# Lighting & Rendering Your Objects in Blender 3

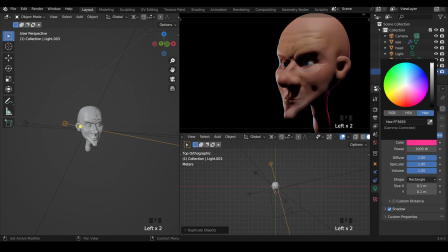(8:15)
We could even change the color of this one to give it more of a sort of pinky color maybe. Might look quite interesting. Or more of a purpley blue, I think looks quite nice. No, actually, I think the blue looks the best. So probably somewhere around there. And I think that's really fun. So currently we've got what is in essence a three-point lighting setup, although I have actually got two backlights.
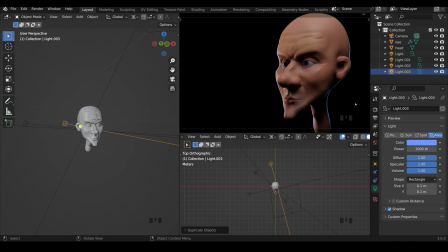(8:35)
So now's a good time to pause the video and catch up with me setting up your lights in this way. Now softer lights tend to look a little bit more sort of romantic, and hard lights with hard shadows tend to look a bit more intense.
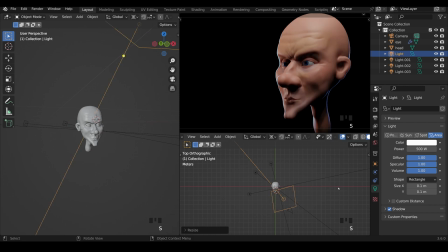(8:51)
So we could experiment with this light, for example, just resizing it to see about the different shadow sizes. Although I am on the 3D cursor at the moment, so I'll just undo those changes and change across to bounding box center and scale it down from there. I quite like the softness of that shadows, but I might just make this a little bit warmer.
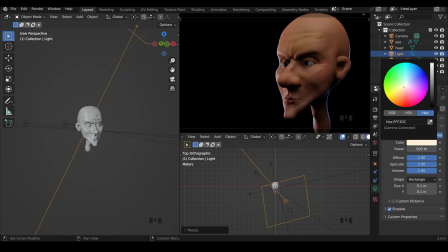(9:10)
Could even go right across to the reds if you want them looking very evil. Just a little bit warmer like that. And I think that works quite nicely. Might just up the intensity a little bit more light in there.
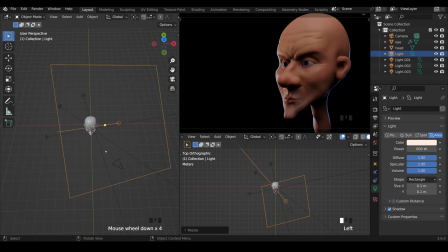(9:22)
And that's working quite nicely. Now at this point, I might start experimenting and duplicating and making a few more lights. I'll just go across the 3D cursor and Shift D, rotate and bring one round to here.
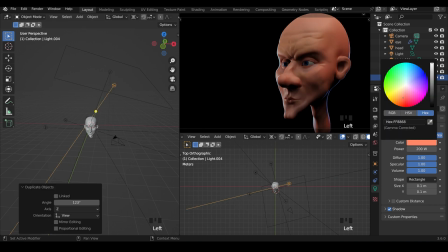(9:34)
Maybe make that a really ready color just to see if I can change up the look and feel of it.
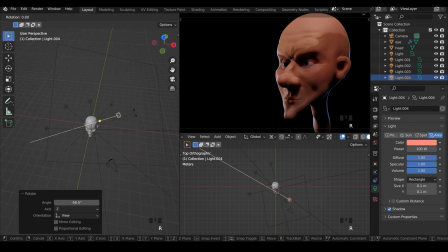(9:39)
And again, I'll rotate round, see what it looks like from different positions. You could even try some up lighting. So from the bottom here, if you want a lot more intensity and the sort of evil looking character.
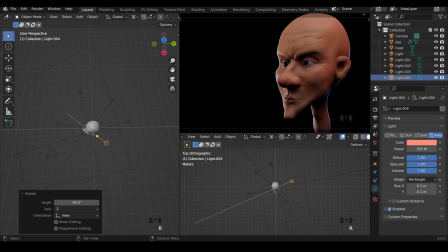(9:51)
And just really play around and have some fun. You can hide your lights in the outliner, G just to see the impact that they'll have. And I quite like just having a slight red light, only 100 watts, just giving it a bit more red from this side.
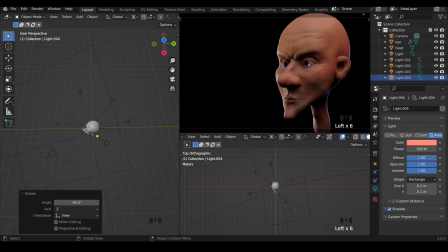(10:06)
I think that works really nicely. This eye looks a little bit dead, so I might want to experiment with this light here. Maybe I'll duplicate it and create a new one, but really low intensity, something like 20, and just try and get a little bit of a reflection in this eye over here.
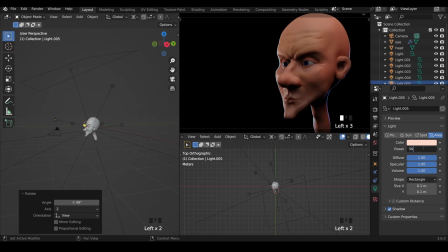(10:26)
Might need a little bit more power behind that. Yep, so I'm getting the reflection there, but it is having a bit too much effect on my shape here, but probably somewhere around there looks good. I'll up the intensity of this one just to test and play, and that looks about right to me.
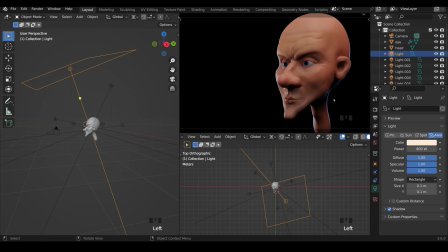(10:42)
Maybe a tiny, tiny bit warmer, and that looks great. So now's a good time to catch up with me and add in maybe a few more lights, experiment with your lights, change the color, change the size, and play around until you get something you like. So the last thing, just before rendering, we can go to our render settings.
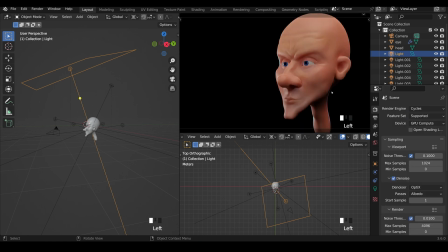(10:59)
If you choose to go across the cycles, then you will need to adjust your lights accordingly within cycles because it's a lot brighter. I'll jump back to Eevee, and there's two settings you can change now. One is under film.
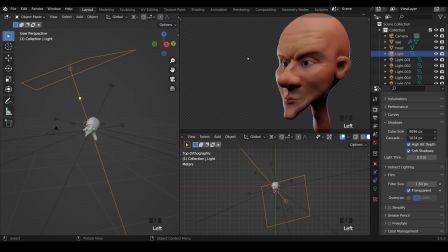(11:11)
There's an option for transparent. That makes the background transparent, and when you save your image, you can take it into Photoshop and add a different background. And lastly, if I come right down to the bottom, there's color management. Filmic is really great for good dynamic range, so lots of detail in the color, and you can change it lots in Photoshop or something like that.
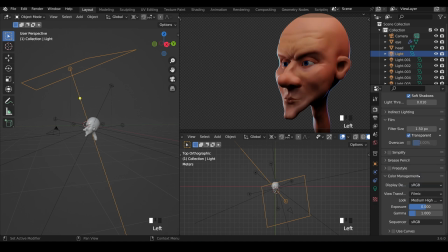(11:30)
And you've got the option here of changing it to something like maybe medium contrast and upping the contrast slightly. I quite like that look, but I generally tend to keep it to medium contrast, so in the middle.
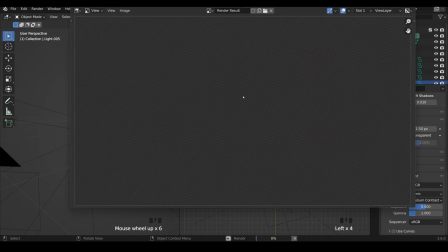(11:40)
Then again, I can take it into an editing program and edit it there. So the last thing to do is to press F12, see what your render looks like, and that's looking great. And here we are with a few minor tweaks and a big increase in the contrast, and we've got our final result.
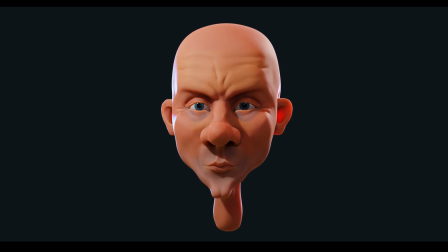(11:54)
So hopefully you enjoyed this mini series. As always, thanks for watching, and I'll see you next time.